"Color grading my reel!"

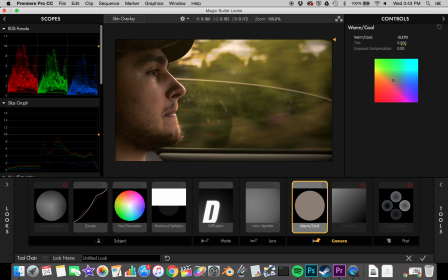It just, for me, it helps bring out the skin tones significantly and just isn't pushing it too far. Again, this will vary based off of your own clip.
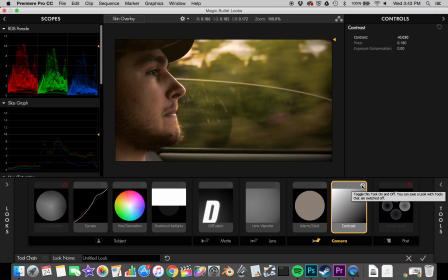Okay. Add a bit of contrast. That doesn't really do much, but darkens the shadows, blooms the highlights some.
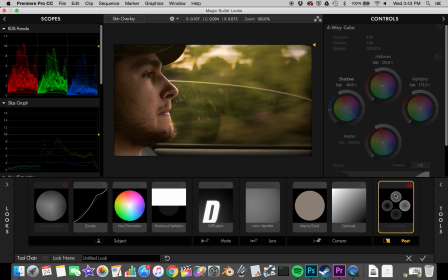Simple stuff. And now, finally, I only applied one thing in post-production, and that is four-way color corrector. This is one of the most useful tools just in this entire plugin.
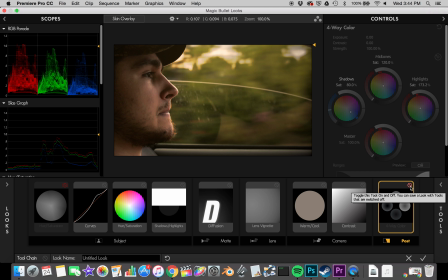That and curves.
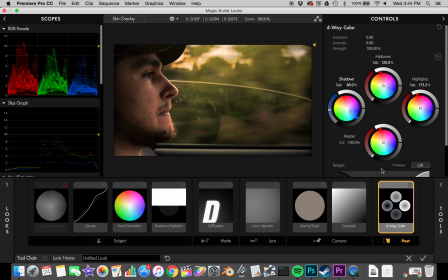Let's apply it. I feel like we're using a bit of detail now.
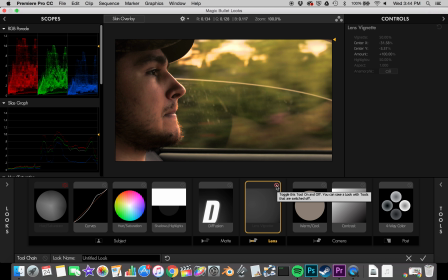Yeah.
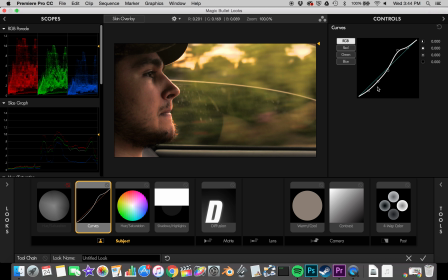Okay, let me just go back and correct this real fast. We're losing detail in his beard. So I'm trying to...
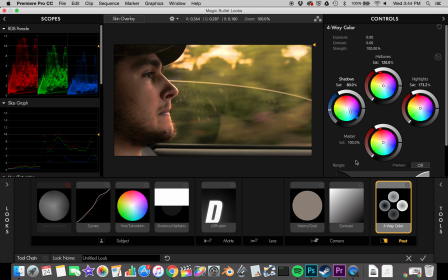Okay, that's about right. So with this, something I always do is apply either blue or green into the shadows, For me, it just, again, it helps give a cinematic look, but, that's just a rule I go by.
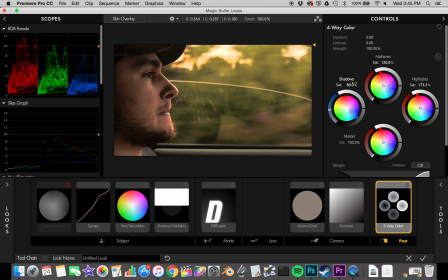I also desaturate the shadows just a bit, usually down to 80%, and then resaturate the midtones, again about 120. For this, I saturated the crap out of the highlights. Again, just to push that warm feel.
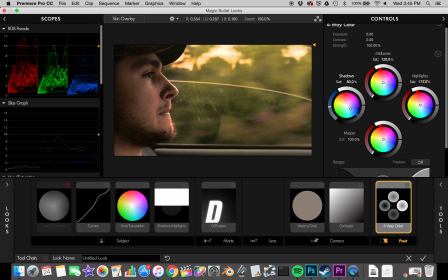Again, we're going for Magic Hour. And with that, that's my correction and color in Magic Bullet Looks. My color correction and grading in Magic Bullet Looks. There are two more things we have to apply though before we can call this a finished image.
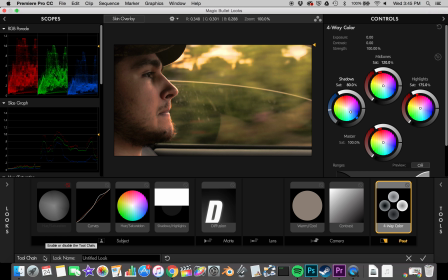So, before and after. Before, after.
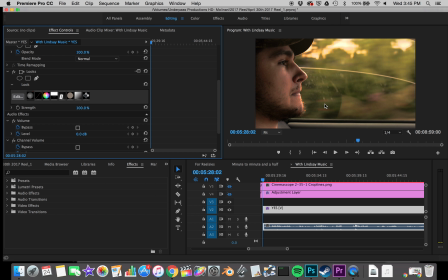Okay. So, we have that applied. And then next, I always apply unsharpen mask to an adjustment layer.
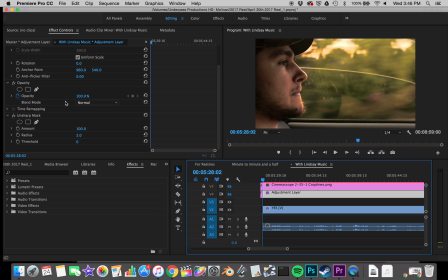And what that does is it sharpens your image. I know there's a scientific explanation for why it's called unsharp mask. I don't personally know it. I just kind of roll with it.
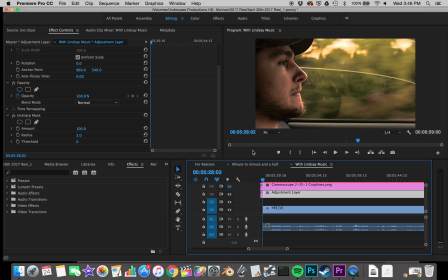But as you can see, it's making his eyes pop a lot more. And this is pushing it a bit more than I usually do.
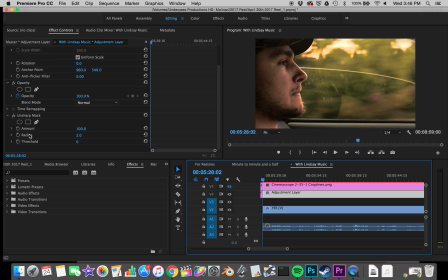Usually, as you can see here, amount is at 100, radius is at 2 pixels, and the threshold I never change. For amount, I usually do 40, but I read some advice to go,
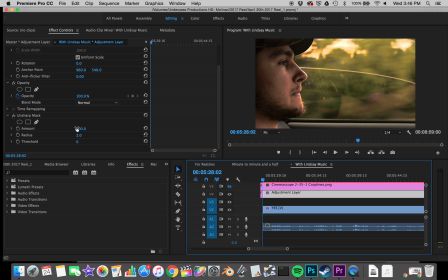but just someone casually mentioned doing 150, and I decided to give it a shot, and I landed at 100. And for a radius, for me, it's always been 2. But as you can see, that gives us a lot closer to a filmic look.
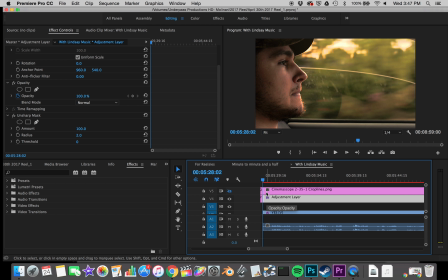So, there's one last thing we need. Something I add to pretty much every project. Anyway.